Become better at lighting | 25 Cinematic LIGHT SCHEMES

Hello, Andrew Brown, cinematographer here, and today we're gonna talking about 25 cinematic light scheme in low budget scenario.
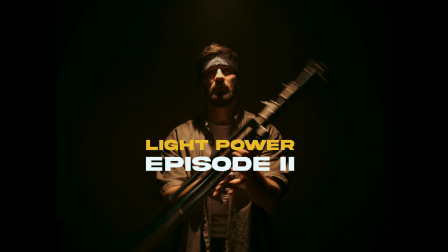It means minimum equipment.
Brown.
Bloody beautiful.
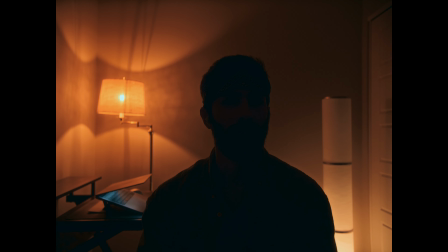Firstly, I bring my practical lights here.
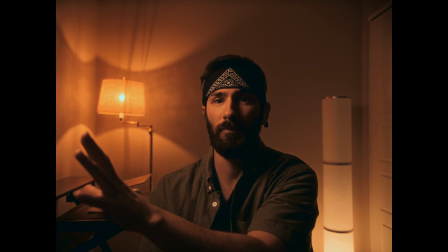Secondly, I set up my main key light to motivate my practical light from the left side.
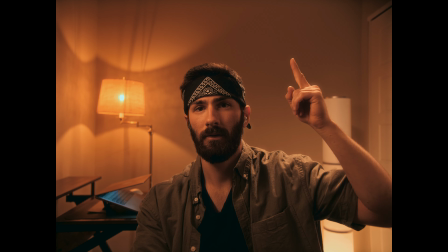Step number 3, I bring my SL60 and put it on
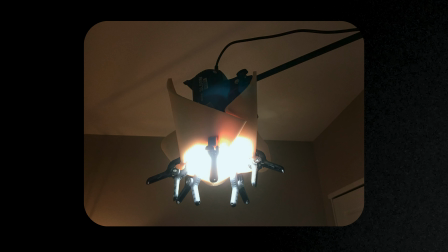C-stand with some light control tools for my motivation backlight.
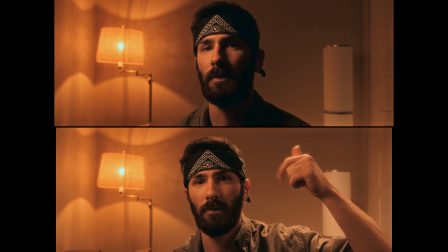Step number 4, it's fill the shadow area. You can do it or not, it's up to you.
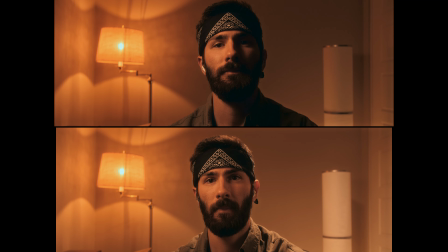I use simple reflector or white cloth for this and you see the difference right now.
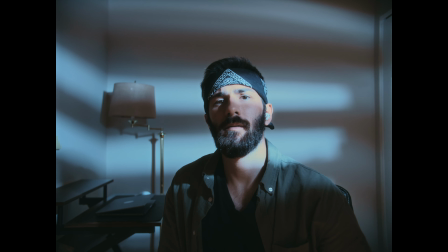Brown.
First thing first, I grab my Godox SL60, put on the stand, then I grab another stand,
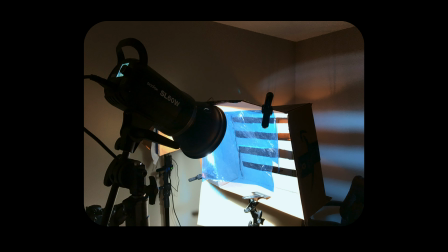get my own super handmade gobo and imitate the blinds effect. Gorgeous. Here I used just one light with Fresnel point top down plus fog.
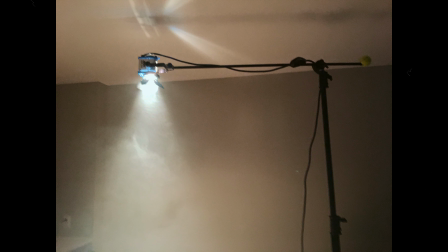This one you can use for different things, but the main idea is that a simple setup might be a game changer for you in low budget scenario.
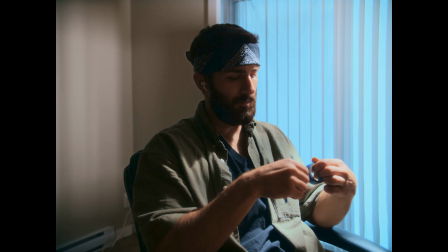Brown.
First thing first, reduce outside light intensity.
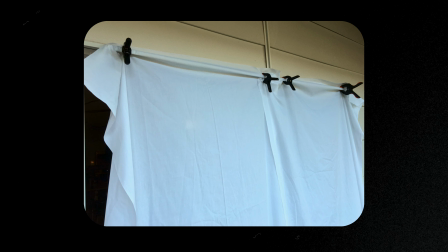You can do it several different ways, but I choose a simple one. Just bring white cloth and diffuse sunlight.
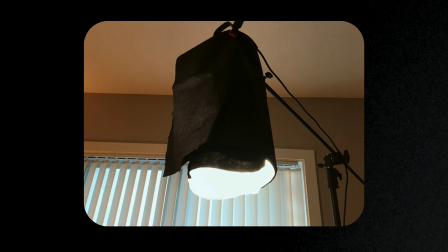I bring my super cheap SL60, put some black cloth to reduce spilling around.
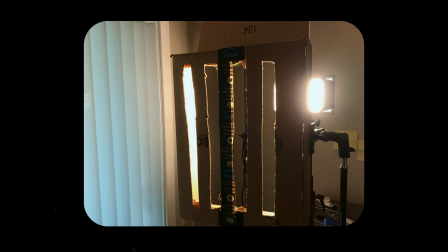Today we will use my special tool and cheap light to illuminate this area nice and clean.
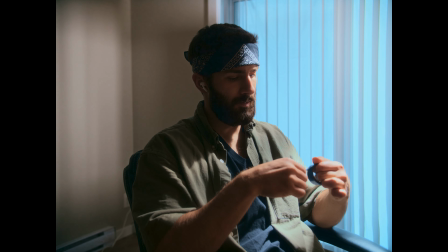It's kind of nice how soft and hard lights can work together here. Fill in shadow area. If you want to increase exposure on the shadow side of the face, you can use a reflector.
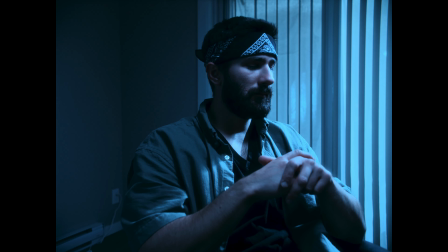Oh yes. This variety seems the same as a daylight scenario.
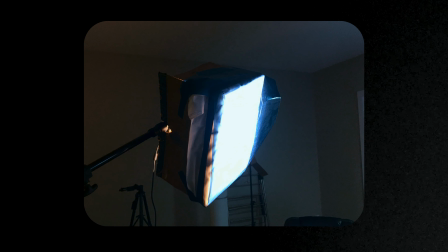You need to reduce your light intensity a bit, bring some blue gels and diffuse light if you want.
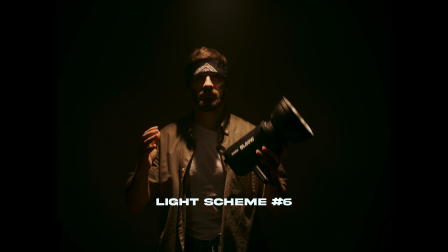It's up to you, you can experiment here.
Brown.
Here we try to set up fake moonlight through the blinds.
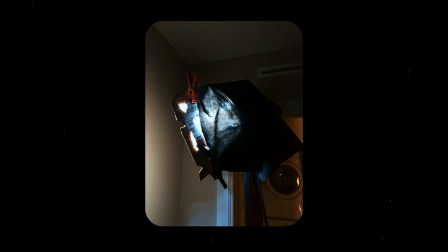You also can practice making different shadow shapes using just neck to cover some light and create more accurate shadows.
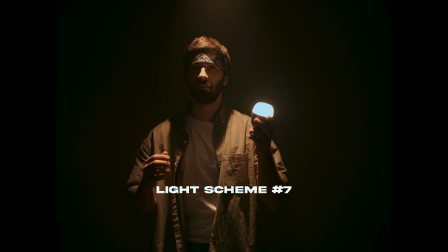Fabulous. Step 1.
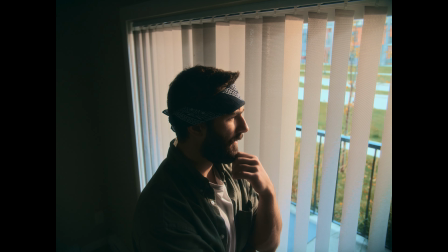Open your window blinds and set up exposure level for outside if you have a cheap camera without nice dynamic range.
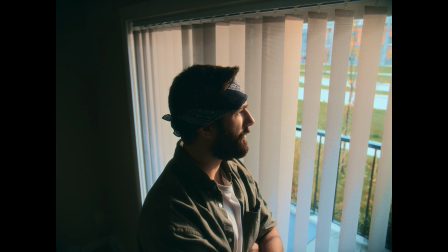Make sure you are filming in cloudy weather and you don't compete with the sun. Set up the light as close as possible if you will use a small light like a SL60 or similar.
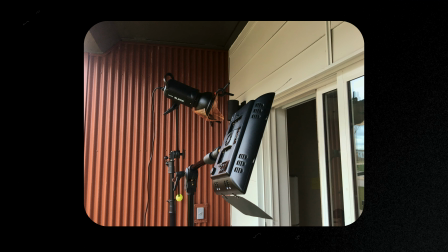Second light, we need here to create a shape from the window blinds on the background wall from this direction.
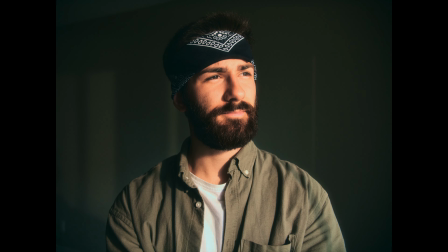You can also add diffusion cloth for the main key light,
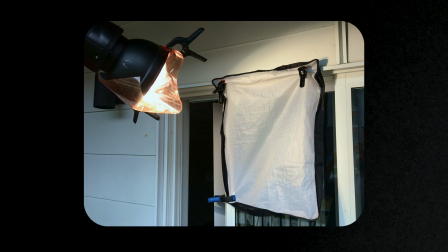but try to avoid big soft tools for this because you kill the shapes and give light will look flat.
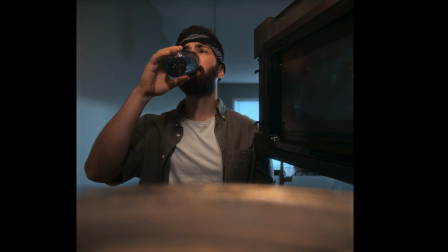Brown.
The goal here is to mimic the daylight coming from the window and illuminating space, but not too much. Plus, we shouldn't see stands in the frame. Mission almost impossible with cheap tools, but we can handle it.
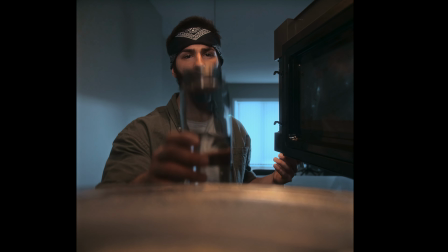Cover the window with cloth to reduce the intensity. We should have a backlight here, but the window doesn't give enough light.
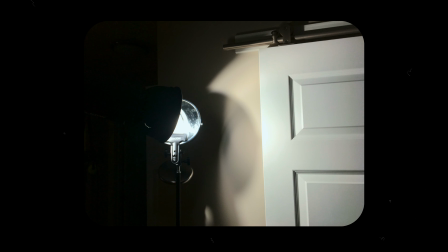I set up our Godox on stand in the corner to try to hide it from the shot.
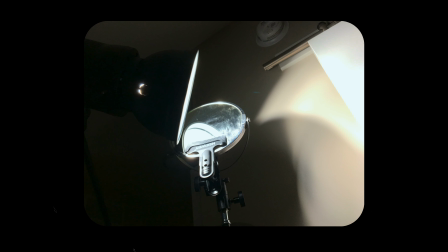I took a small mirror and decided to bounce our light from it.
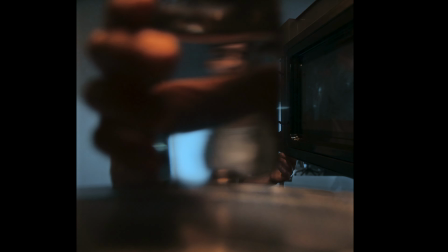Finally, it allows to make this source invisible in the frame. However, we create nice rim lights here.
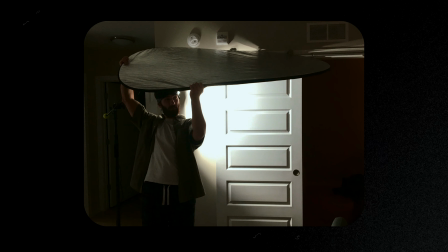I used the reflector to create a shadow pattern on the wall.
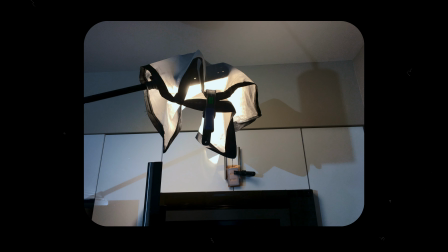I've put this light on top-down position, added some diffusion and recreated microwave tungsten light.
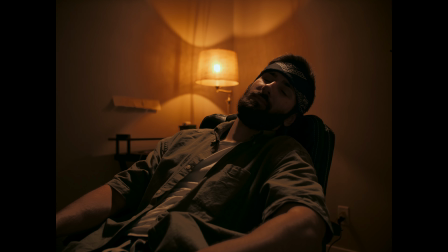Brownell. I still using practical lamp here, basic one.
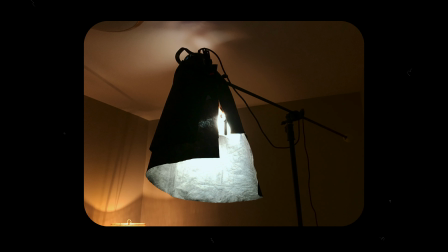I placed one light source with nag and warm gel above
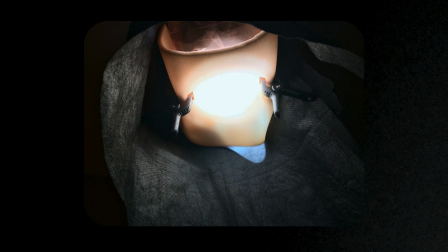the character and tried to mimic the practical lamp angle.
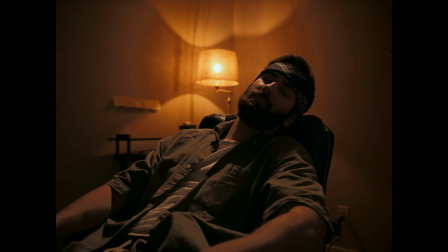Created backlit, but still harsh enough that would be nice and clean.
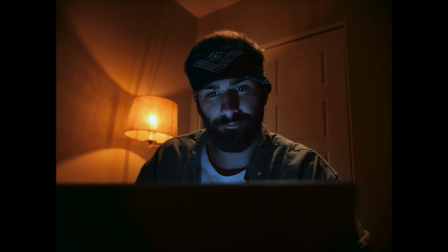Good then. Set up practical light on the background.
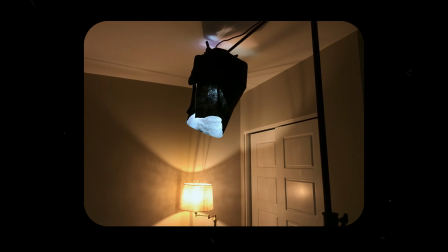I placed one source above the actor in the backlight direction to motivate the practical light.
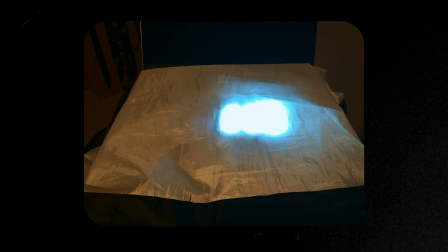The light from MacBook display, its aperture M9 set up straight from the screen. Brown.
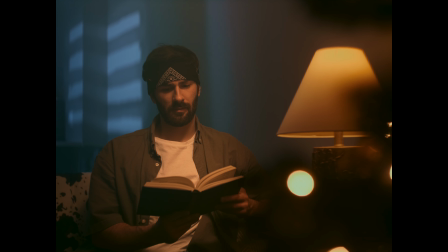I set up this composition and brought some lights.
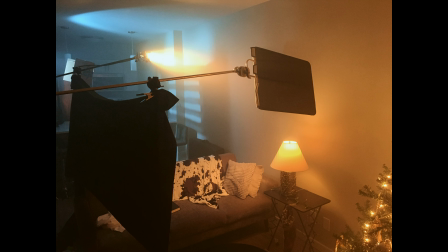First one is an airy 150 Fresnel bouncing through the mini bounce board.
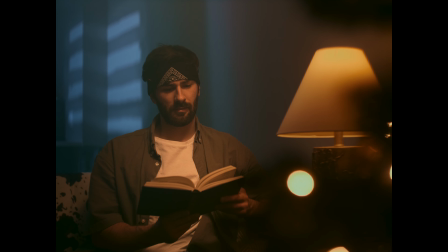Practical light here is Aperture B7C. Second light is a Godox SL60 with a handmade gobo. I kind of create an illusion of blue moonlight coming through the window.
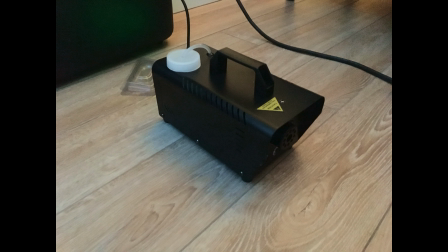Also here I add some fog and I'm using this mini machine for that.
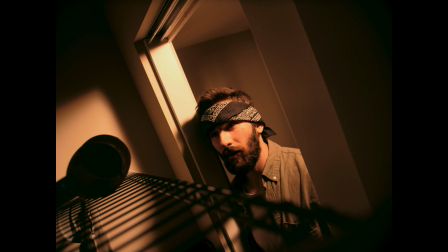Brown. I placed one light source on the C-stand with specific angle and blast through the closet.
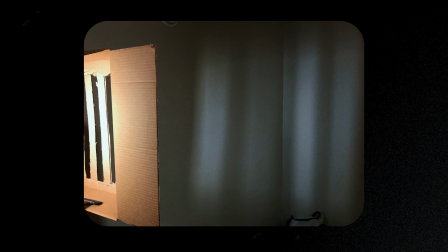The second one I pointed on the wall through a DIY blinds gobo.
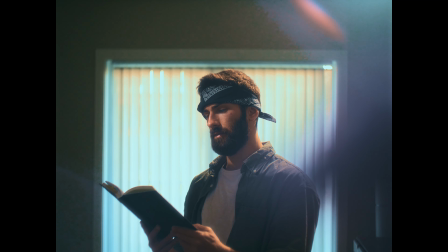Brown. The main key light source placed on C-stand pointed like a backlight.
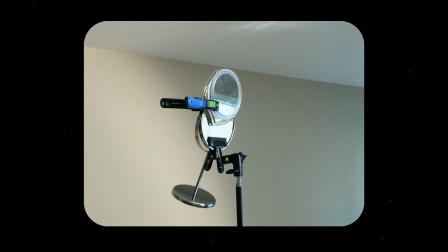I took some small mirrors and bounced them from the backlight.
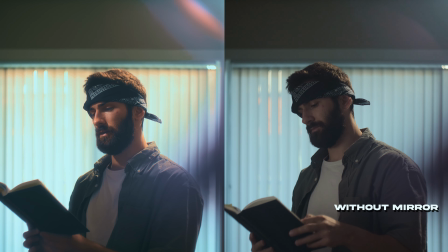Now we have some good separation from the background and still mixing soft light from the window and hard light inside the room.
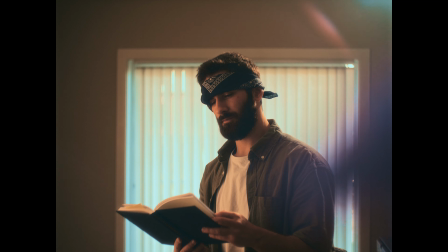Also I have different version for that.
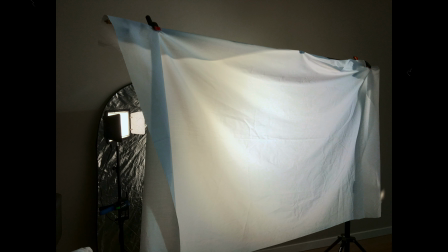You can see how it looks if we try to traditional wraparound lights with additional light sources and big diffusion.
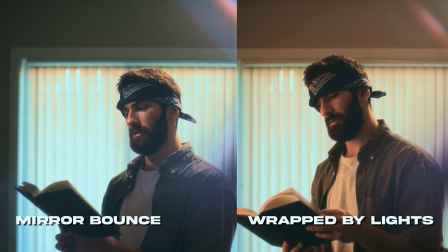It could work too, but the previous scheme it's about how you can use your knowledge in the lack of equipment.
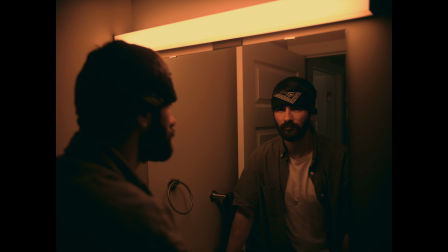Brown. The easiest way to shoot in this situation is to use some tubes to
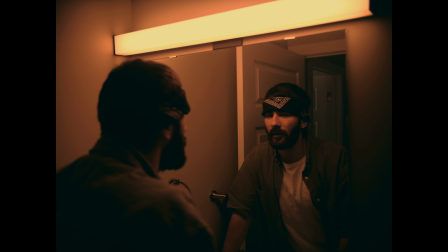amplify practical light or use real practical without any additional light.
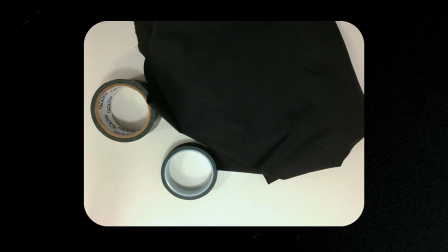Also you can use the black gaffer tape to cut off spilling light around a little bit.
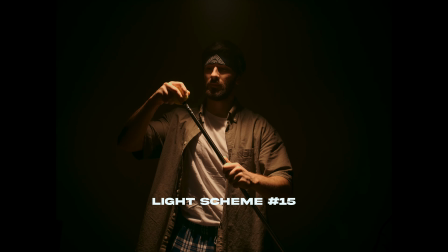Bloody beautiful.
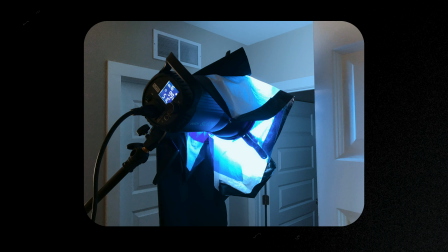The key light was wrapped by black cloth with blue gel plus diffusion pointed like a backlight.
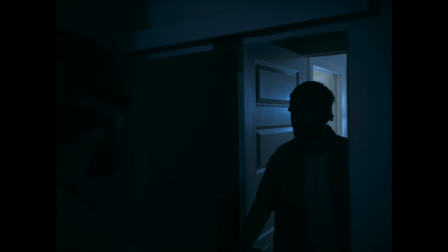Super simple setup but so effective.
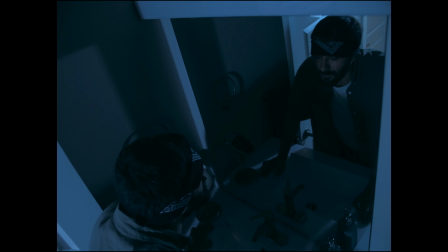If you need to squeeze your production time and get more angles as possible, that's for sure a good example.
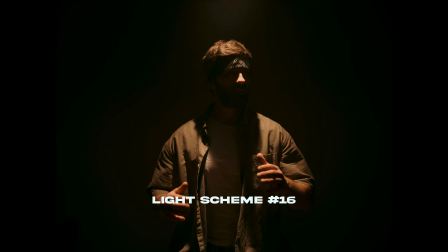Brown.
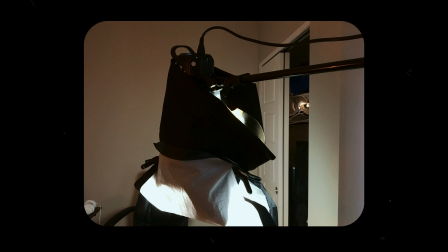I use an additional light source wrapped by black cloth and some diffusion for enhanced practical light on the background.
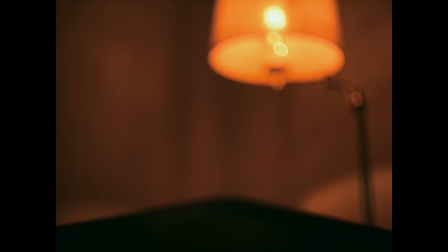This one isn't about super high-key fancy product shots. It's just a cinematic dark mood interpretation of using less for the best and leaving it how it is.
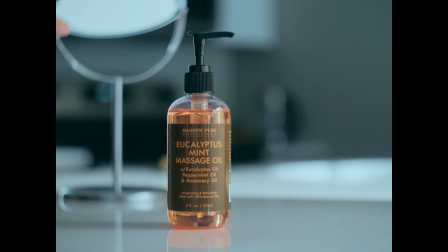Gorgeous. I set up the main key light through the big white cloth.
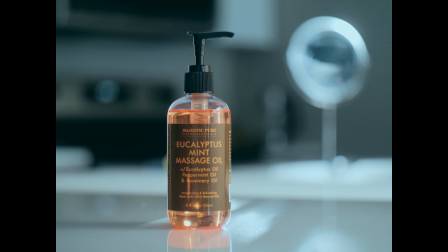I took a small mirror and placed it behind the product, then bouncing light from the main source.
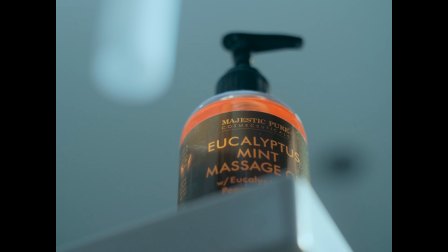This simple variation shows you how you can achieve the high-key look in low-budget scenario at home.
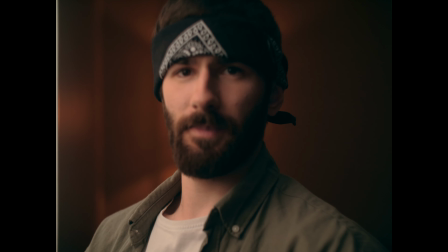Brown. Our mission here is to create a softer light as possible for close-up shots.
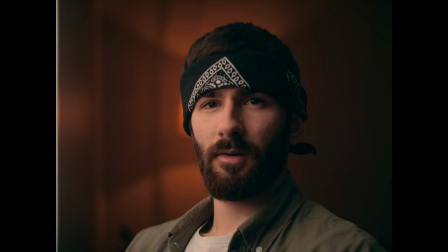You should get the biggest white cloth that you have. I placed mine on C-stand and created a diffusion rig for this.
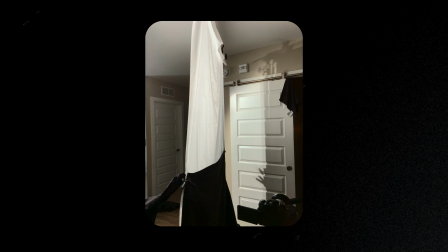If you are using big soft cloth, I also recommended to add some neck for reducing spilling light around.
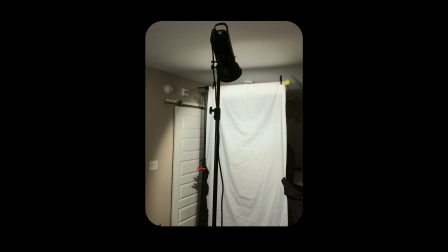You also can set up the light source far from the white cloth for
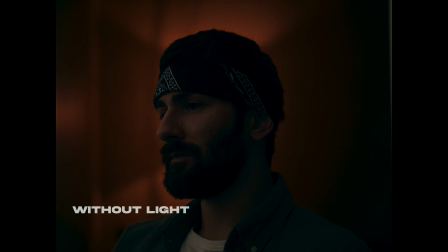illuminating the whole material, not just the center. It allows you to get much softer light.
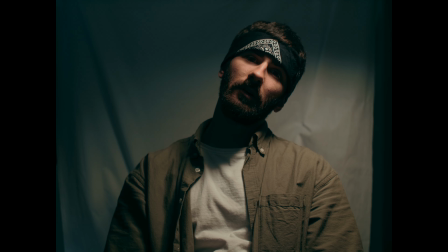Brown. First I set up background. It's a white cloth with some clamps.